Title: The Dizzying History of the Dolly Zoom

The dolly zoom, the vertigo effect, the push-pull, or the 1,000 other names that it's known by is a really wacky camera technique that you've definitely seen before, but you might not fully understand its origin or the technical proficiency that goes into pulling it off. Hey, I'm Tom Graham for Envato Tuts Plus, and I'm a film nerd, so let me walk you through the dizzying history of the dolly zoom.
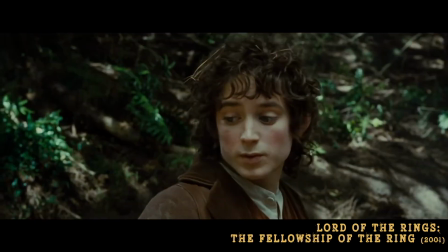22s I think we should get off the road.
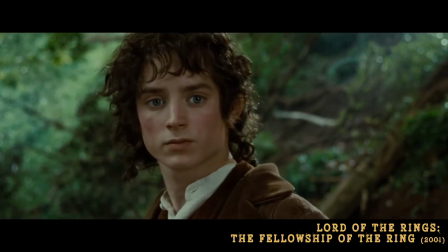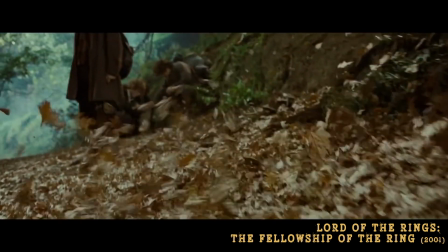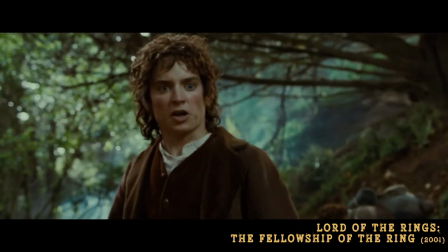34s Get off the road!
The technique is commonly known as the dolly zoom or the vertigo effect, but as I alluded to in the intro, it's also known by many other names. But basically, it's a camera technique that was first introduced in the 1958 film Vertigo, directed by Alfred Hitchcock, hence why Vertigo is one of the most common names for the shot.
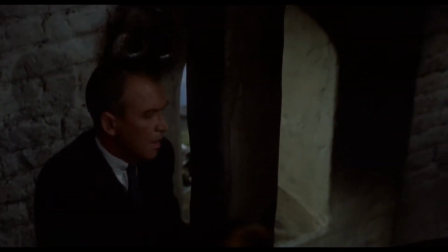54s
The technique involves moving the camera toward or away from the subject while
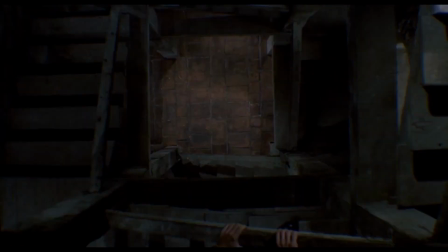59s
simultaneously adjusting the focal length on a zoom lens, and this maintains the subject's size within the frame.
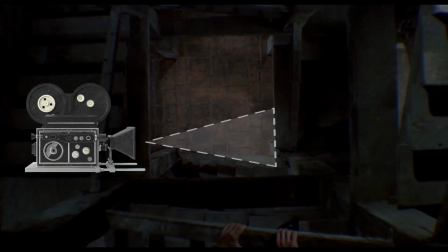64s
It creates a distorted perspective and gives the feeling that the character is being pushed through space even though they are remaining still. So that's where the other names for the shot comes from as well, the dolly zoom. It's a combination of dollying the camera and zooming the lens. Now, legend has it that Hitchcock once fainted at a party and then asked Erman Roberts, who was a second unit camera operator who he was working with at the time, to try to replicate that feeling on film. But I wasn't invited to that party, so don't quote me on that. It's also said that Hitchcock was trying to get this to work about 18 years earlier during the production of Rebecca in 1940, but he couldn't quite nail the technique at the time, so kind of shelved it until Vertigo.
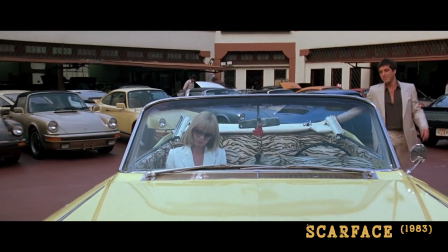108s
Now, since its introduction in Vertigo, the dolly zoom has been used in numerous films for dramatic effect.
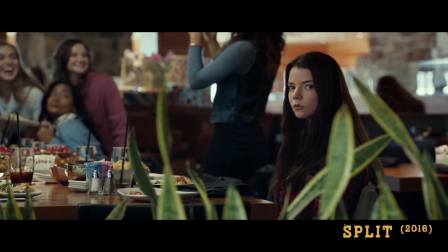114s
The disorientating nature of the shot can create suspense, demonstrate a character's sense of fear or anxiety, or it can be used to demonstrate a moment of intense clarity or realization that the character might be experiencing. And because it's often used for dramatic effect, this technique can then be flipped on its head and utilized as a punchline in comedic moments.
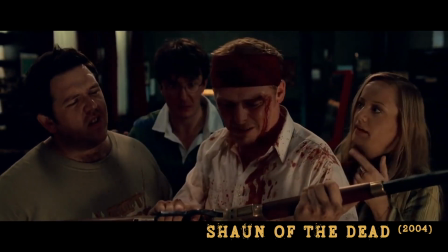135s Try the safety button. Yeah, that to me on stage. Cock it.
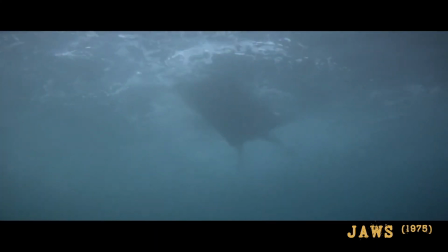140s
Another very popular example of this effect is used in Jaws,
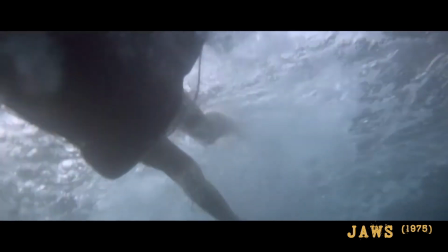144s
where the dolly zoom was used to create a sense of realization when the shark approaches the beach and begins attacking the townsfolk. We'll come back to that example a little later on in the video. And the third in the trilogy of the most popular dolly zoom shots to discuss when talking about this technique goes to Goodfellas,
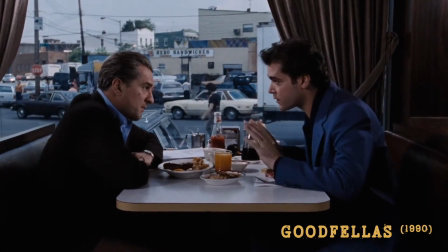163s
where it was used to demonstrate Henry's descent into paranoia by literally showing his surroundings closing in on him,
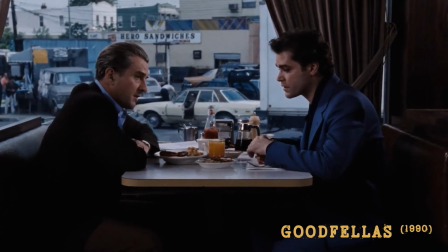169s
reflecting his ever-growing sense that his capture is inevitable.
On the surface, of course, everything was supposed to be fine.
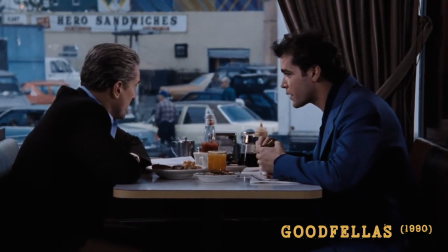176s We were supposed to be discussing my case, but I had the feeling Jimmy was trying to sense whether I was going to rat him out to save my neck.
Cool, right? But how is it achieved? Well, I'll tell you exactly how it's achieved right after I tell you how to achieve some amazing results with your edits by subscribing to Envato Elements,
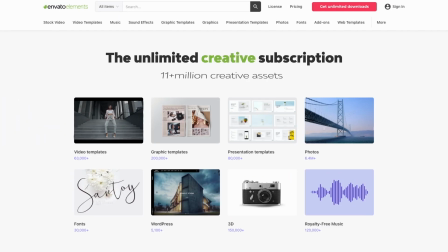193s
which is a fantastic service that gives you complete access and unlimited downloads of millions of creative assets like stock footage,
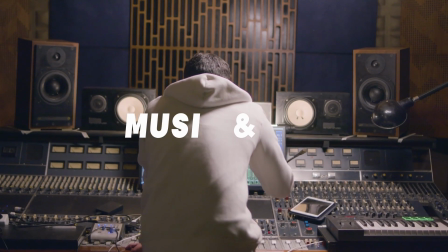201s
video templates, music, and much more. There's literally millions of assets available to download and use right now, and it's downright affordable. So make sure you click the link in the description below to learn more about Envato Elements today. And now let's get back to the dolly zoom.
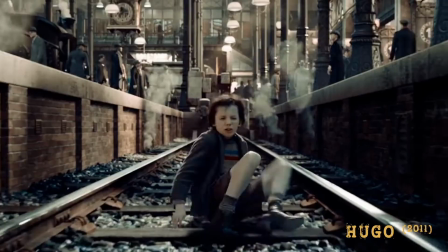221s
So as I mentioned a little earlier on, the dolly zoom is achieved by moving the camera towards or away from the subject while simultaneously adjusting the focal length, or in other terms, the zoom of the lens. And this keeps the subject the same size in the frame. This creates a distorted perspective and creates that really wacky visual effect that we're so used to seeing.
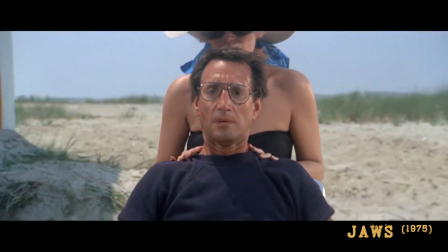241s
So here in this Jaws example, you can see that we start on a close-up shot of Martin Brody, which is captured on a telephoto lens.
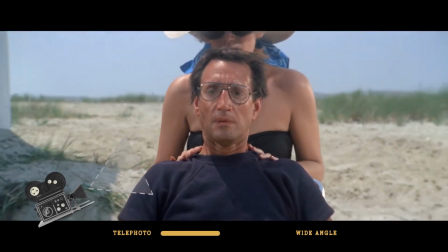248s
And as the shot progresses, the camera is physically moved towards the subject on a dolly, and at the same time, the operator is zooming out at the same speed. And so when that shot comes to its conclusion, we're now in the exact same close-up shot, but using a wide-angle lens. Not only have we achieved the unsettling effect of the dolly zoom, but we've also moved to a new focal length, which in itself is a visual technique used to quietly convey information to the audience. A telephoto lens compresses the image, meaning that the foreground and the background appear closer to each other. And a wide-angle lens, well, it does the opposite. It creates an instance where there is more separation between the foreground and the background. When it comes to filming faces, such in the Jaws example, a telephoto lens is often seen as a more flattering choice because a wide-angle lens tends to end up stretching out and distorting the features of the face.
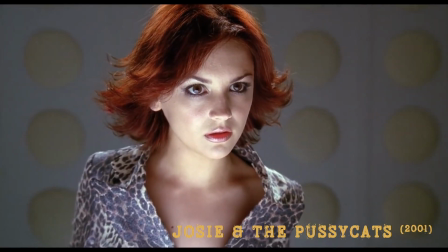297s
And now hopefully you can see that using the dolly zoom effect allows the filmmaker to rapidly change
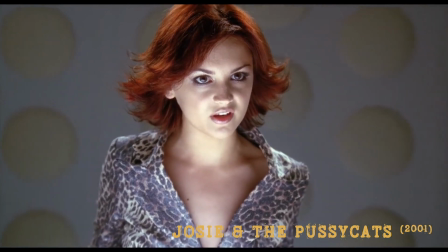302s
from one extreme focal length to the other without having to shift the subject within the frame.
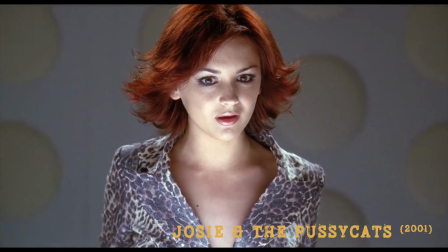307s
That's the beauty of the shot.
I'm a trend pimp. Well, it stops here!
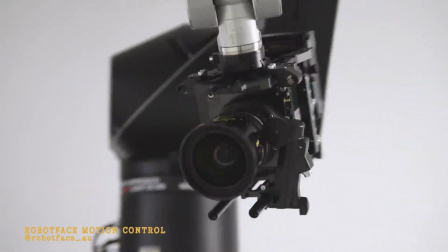314s
Today, the dolly shot can be achieved with specialized camera rigs that use remotely operated motors that can be
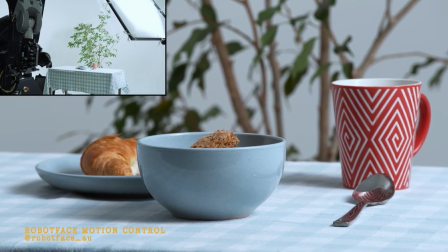320s
pre-programmed for precise control for both the camera movement and for the zoom of the lens. And given all of the advancements that have been made in the animation and CG side of the industry, the dolly zoom has also found its way into animated films, where the filmmakers have precise control over every single aspect of the image, and that includes the generated cameras, which makes it really fun to be able to pull off this physical camera technique in a completely virtual environment.
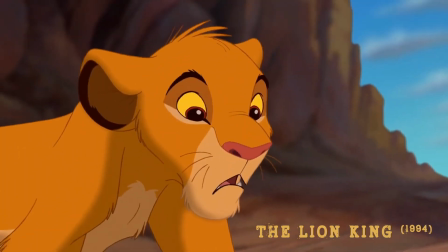346s
There's a few really famous animated examples, and it's not necessarily just in contemporary animated films either.
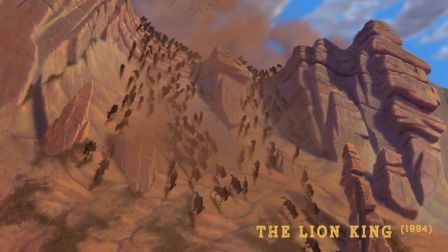351s
So check out this iconic scene from The Lion King that comes at the pivotal moment in the first act.
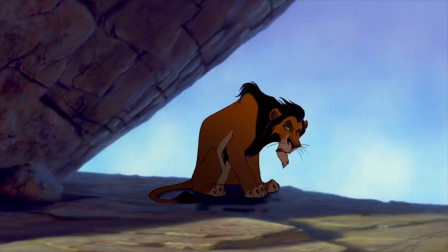357s
It's a truly memorable shot that scarred a generation.
Yes. Well, forgive me for not leaping for joy.
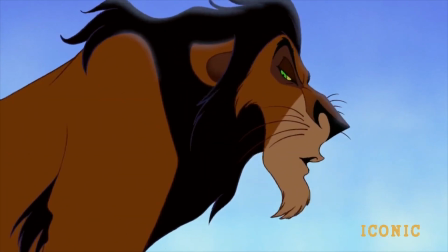363s Bad back, you know.
There's also two examples from Ratatouille, used in two very different ways to relate two very different ideas to the audience.
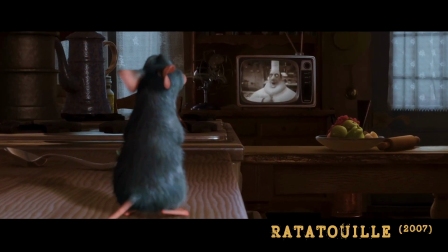373s
In the first example, we have Remy watching Chef Gusteau on TV,
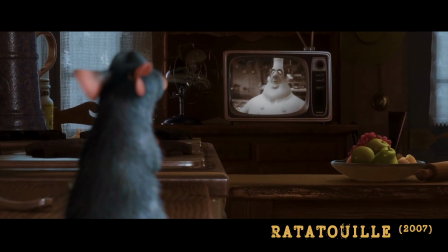377s
and the dolly zoom slowly brings those two characters together, creating a sense that the two are bonded. Meanwhile, at the conclusion of the film,
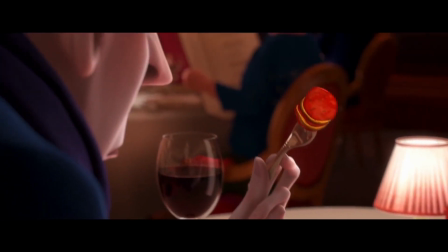385s
the dolly zoom is enacted in the more traditional sense to show Anton Ego's transportation back to his childhood as he takes a bite of the titular dish.
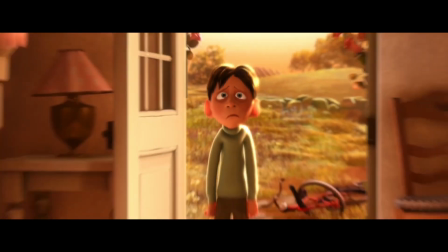So that's the dolly zoom. It's a technical process that results in a very specialized and highly stylized shot and has been used to great effect for over 60 years. And in my opinion, it's going to be used for years to come. I wonder what your thoughts are on the shot and how you think we might see it implemented in future film and TV shows. I didn't even get to talking about how crazy this shot looks when you swap out a dolly for a drone. What would we call that, a drolly shot? Anyway, I hope you got something out of this video.
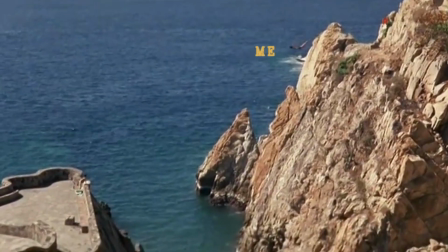425s
I really love diving into different filmmaking techniques like this. Like I said at the start, I'm a film nerd. I actually covered the history of the aspect ratio recently, so if you liked this video, make sure to go and check out that one as well. I'll link it over at the end of this video or down in the description. Also, let me know if you have any other great examples of the dolly zoom that I didn't cover in this video. And as always, don't forget to get subscribed to the Envato Tuts Plus YouTube channel. Okay, until next time, stay funky.